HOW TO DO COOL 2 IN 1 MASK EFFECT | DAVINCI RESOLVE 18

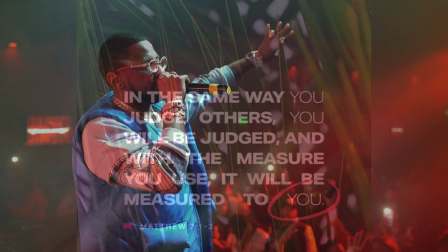[0:00]
Before I get these tips and tricks away, I gotta give you the verse of the day. Today I'm gonna show you how I did this pretty cool 2-in-1 mask effect.
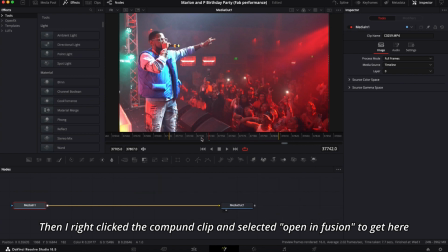[0:08]
First, I made the footage a compound clip so that you could contain the mask, the magic mask information inside the compound clip. That's kind of important so you don't keep losing your tracking data once you track.
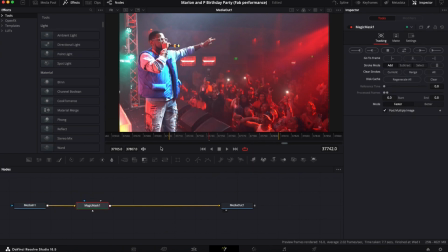[0:21]
So we did shift enter to bring up that menu, and then we typed in magic mask, and now we start masking Fabulous in the stage.
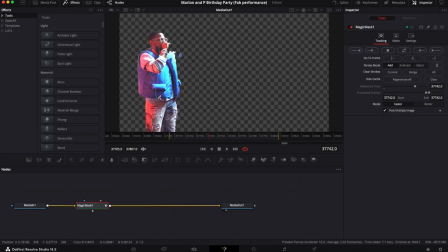[0:32]
So I'm literally just drawing over him, adding the pieces I want. So I do want the stage. I want that whole left side because the effect is going to give the illusion that the words are coming from behind Fabulous.
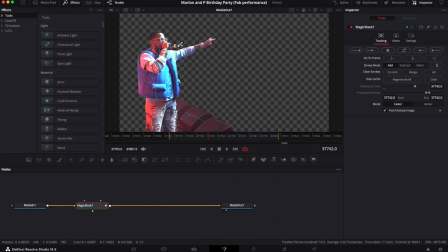[0:47]
So it's strategy behind all that, which is why I'm including every detail behind them as well, so the words can kind of slide from back there, and it's going to look like they're sliding from behind his body specifically once we finish out this effect. So I'm literally just drawing on the sections I want, and I just want that left side all covered, as you can see.
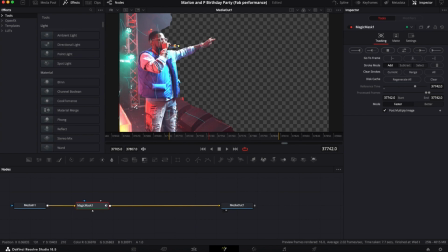[1:10]
Then I'll clean up the speakers over on the edges. So we gotta switch to subtract and remove any parts of the mask we might not want, and it could be a little finicky sometimes.
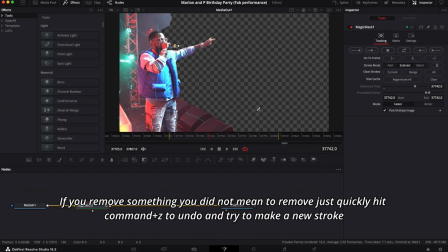[1:24]
So I'm undoing it so I kind of hit that sweet spot just to cut out the part I want. As you can see, I just did one small swipe and that was good to go. So now we have the mask, and next we'll have to do the tracking to track the mask through the entire section.
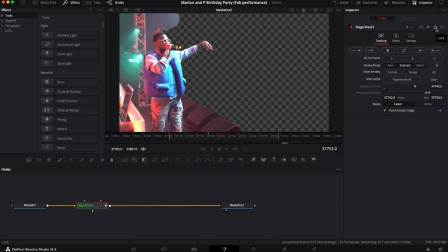[1:40]
And to do that, we hit both the forward and backwards arrow to track forward and track backwards. So that's what's happening here. And if you ever wanted to delete it, it took me forever to figure this out,
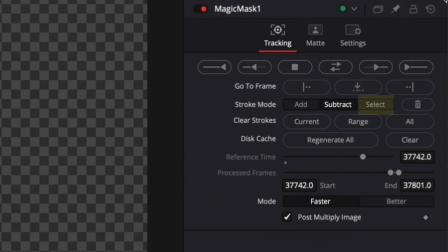[1:52]
but if you ever wanted to delete a line that you made, hit select, then select the line you want to delete, then hit the trash can right there.
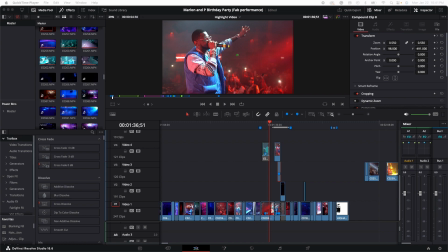[2:00]
Alright, for the sake of time and avoiding repeating steps that I already did, because technically I'm a magic mask twice. So by the time we in the middle of this video, you're going to know how to magic mask if you don't already.
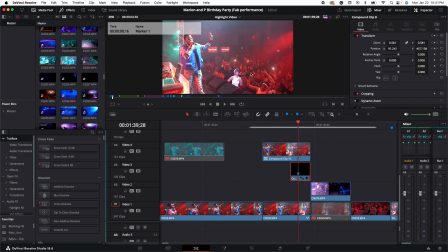[2:14]
But I wanted to just quickly explain the girl what I did just as a breakdown, because I'm technically going to touch that up in the middle of the video, and I'm going to do a magic mask on Fabulous.
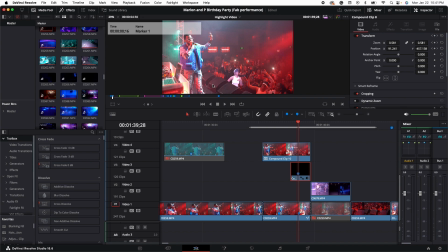[2:28]
But the same process I used to do a magic mask around Fabulous, I did on her. But I'm just showing you the layers of how I did this part, just so you can see how it's set up in the project. But I won't break down this part because it's going to be the same as the Fabulous mask.
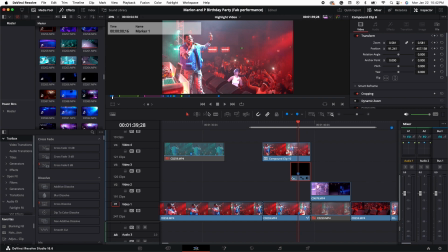[2:48]
On this part, I'll just break down the layering of how I did everything. So I magic masked her, and this is a freeze frame of the first clip in this next scene. So this is what it transitions to. After I grabbed the freeze frame, I magic masked her out to get just the outline of her body,
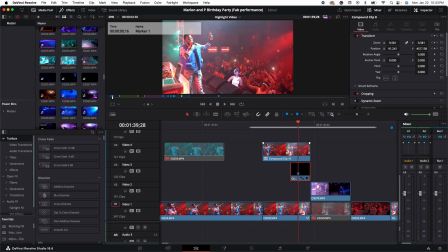[3:07]
and then I use zoom and position to bring her down here and make it look like she's in the crowd. So that's part of the effect. The idea was to put her behind the speaker to sell it a little more and make her look like she's actually in the crowd. And then I grew her out the crowd into the next scene as a transition. So this is just how it's layered.
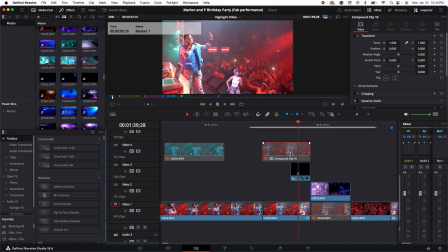[3:27]
If I showed you the layers, you can kind of see. If I took the layer off, you see her down there. Kept the layer above that so it could look like she's in the crowd. This freeze frame goes into the scene before.
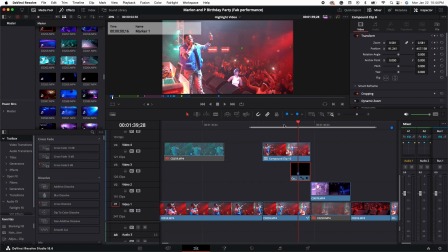[3:44]
This is part of what you would want to do to pull that effect off. But this is simply a freeze frame effect going into the next scene. For this part, I just wanted you to see the layering and how I did it as far as the freeze frame. So this is her.